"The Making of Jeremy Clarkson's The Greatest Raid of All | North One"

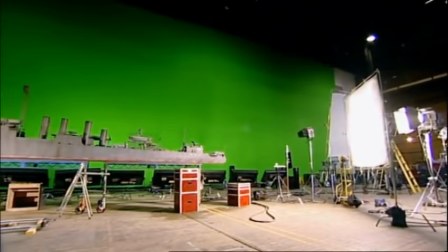12:23 The thing they built, this Campbelltown,
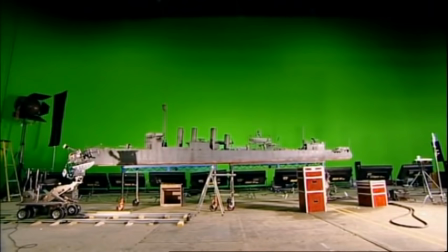12:28 20-odd feet long, probably cost as much as the real bloody Campbelltown, you know? And it is awesome, it's impressive, it's a fantastic thing.
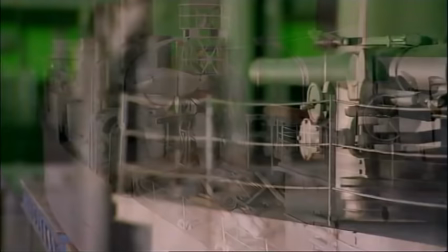12:41 You are doing the most realistic thing with a TV budget that you can do.
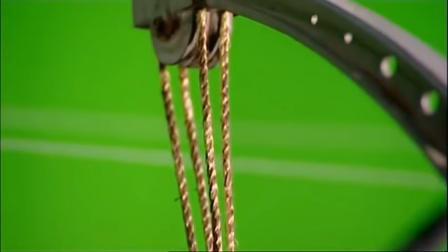12:48 Against all the odds, they'd made a masterpiece.
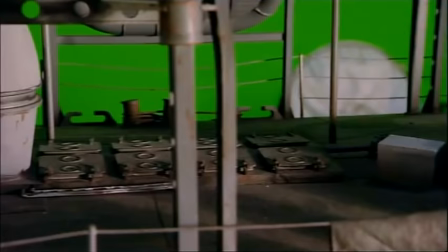12:52 It would have taken too long and too much money to create a computer-generated Campbelltown that could stand such close-up scrutiny.
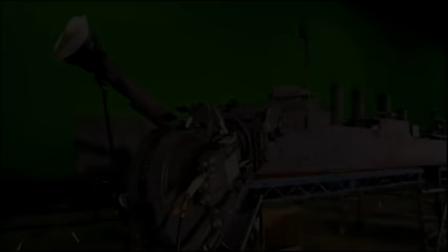13:02 Every texture was perfect.
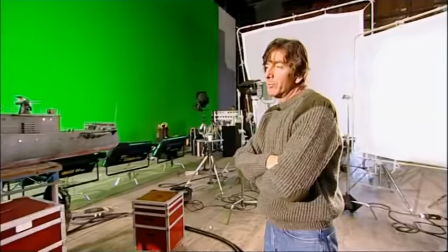13:10 I'm very, very pleased with it.
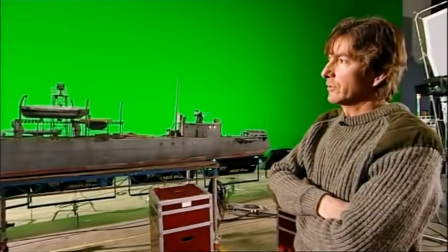13:12 And when you consider how short a build time the chaps have had, they've done all of this in six weeks with a very small crew.
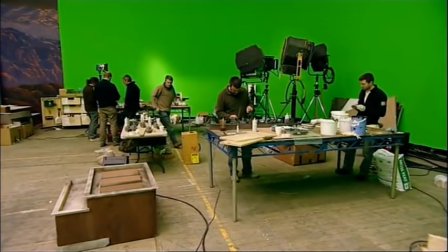13:20 You know, not just this, but the environment. that's in scale with it. Everybody's worked very hard on this.
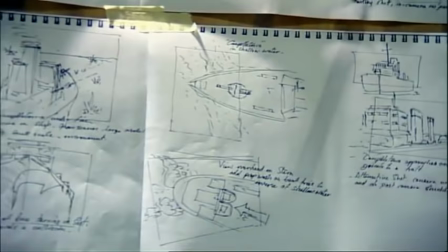13:27 Original discussions revealed 25 shots would be needed.
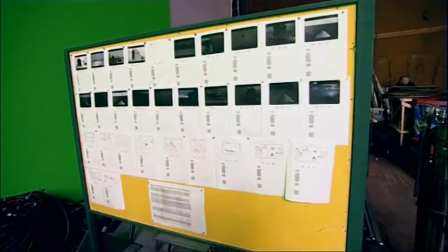13:31 The rough sketches of the first storyboard had now been turned into graphical representations, so the whole crew could visualise what the model had to do.
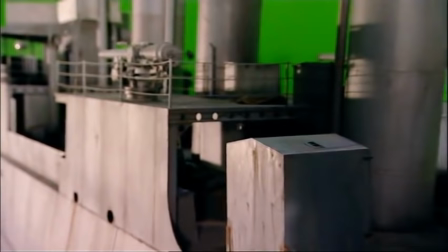13:41 A larger model could have actually been put to sea for ultra-realistic filming,
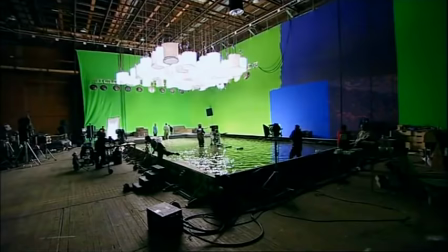13:45 but the 13th-scale Camel Town had to be filmed inside a bespoke 60-foot water tank.
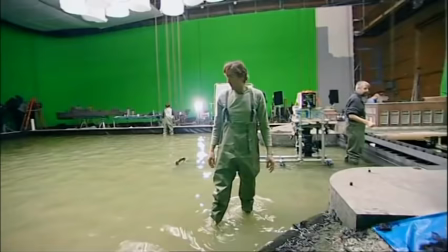13:53 We've just added some emulsion stainers into it just to give it
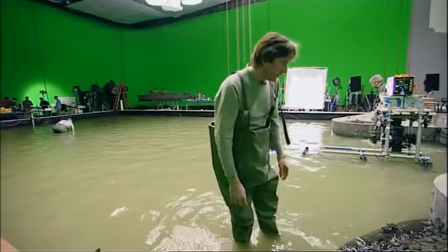13:59 that sort of estuary dock feel,
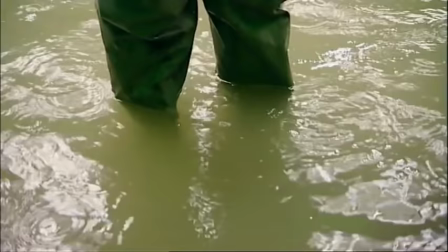14:04 sort of dirty, muddy water, rather than a sort of bluey Mediterranean feel to it. The reason models look rubbish in like Thunderbirds and stuff like that is the scale. there's a certain size of length of water where a wave you know if the boat's that big the waves around it will look like the ones in your bath and you can just tell that the surface tension on the water is evident so what's that other one voice at the bottom of the sea or any of those other ones I mean they're fantastic in their day but
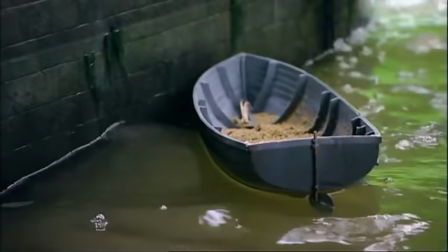14:38 you know it's like a little thing going boom and then and everyone's like six feet around it and everything luckily there were a variety
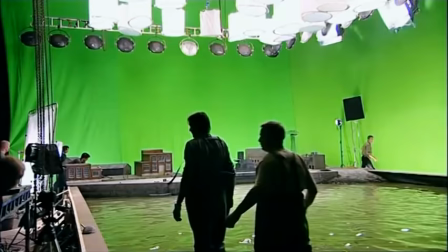14:46 of high-tech methods on hand to try and create the right-sized waves have that dustbin
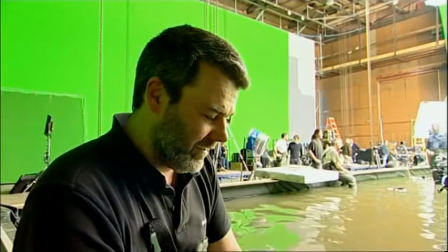14:56 short fast ones it keep the waves nice and small
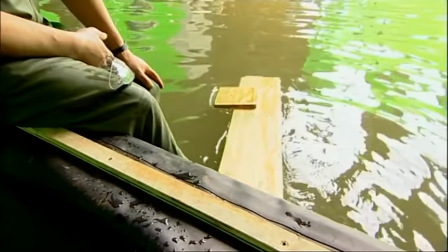15:00 i'm a wave maker now so there's me wave stick ready to go scale
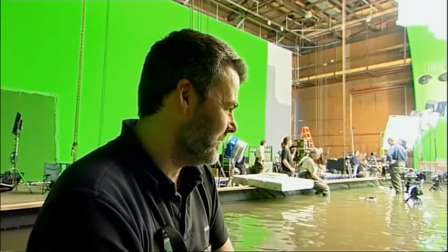15:06 waves yeah keep them nice and small maybe not too many bubbles but we're so far back over the bubbles will have popped by the time when I get down there,
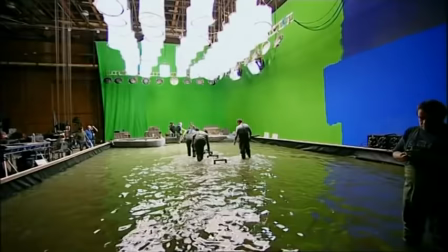15:14 yeah. Tracks were laid on the floor, so a camera and the model could be pushed on a consistent line.
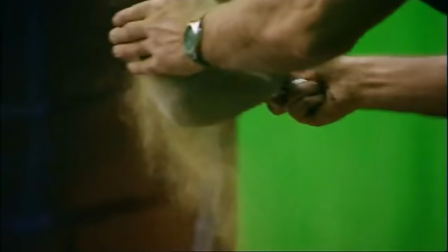15:21 And some finishing touches were made to the landscapes. It is genuine seaweed, hand-picked yesterday.
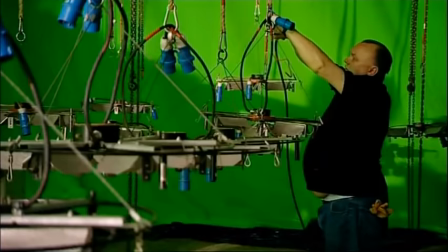15:31 With the set built, the elaborate task of lighting could begin. Practically the most important part of the whole operation.
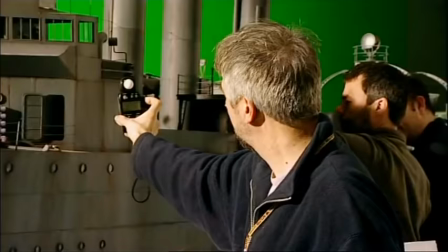15:39 If you light a model badly, you can almost kill it.
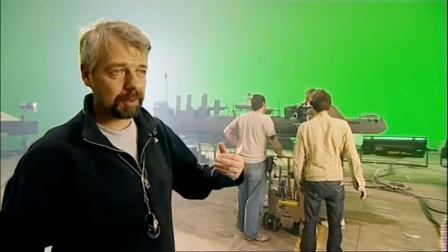15:44 So there's certain things that we try and do to help the model and there's a tendency with model photography to want to sort of three-quarter light,
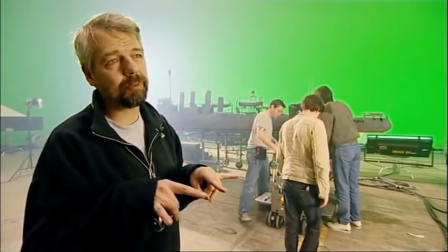15:52 back light or side light. If you just come too forward, it can start to flatten things out too much.
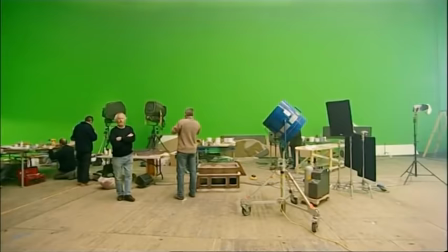15:59 At the end of the day, you're chasing reality. You want something to look real.
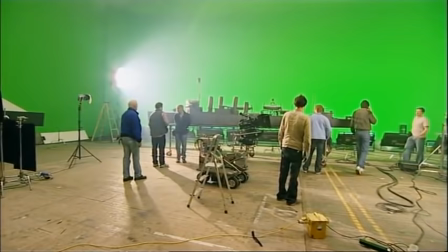16:04 Just as important as lighting the Campbell Town is lighting the green screen background.
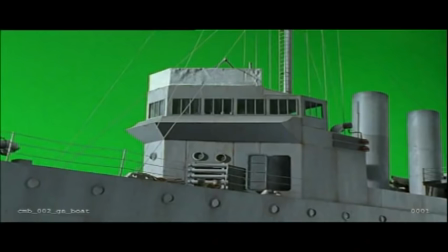16:09 This needs to be consistent in colour so that later on, during the editing process, a computer can change anything that's green into a proper sky.
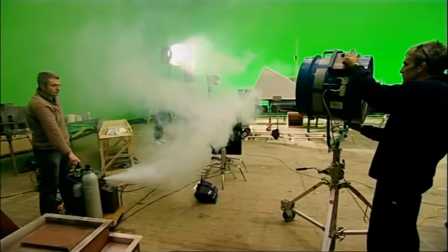16:18 What helps the shot look even more realistic is the addition of some well-wafted smoke.
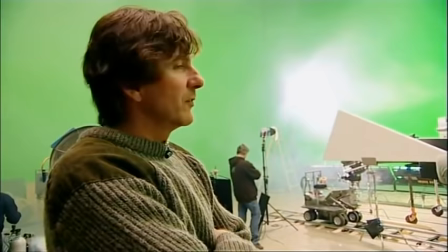16:23 It's a common practice, really, to put some smoke in just to help sort of depth cue it, give some atmosphere.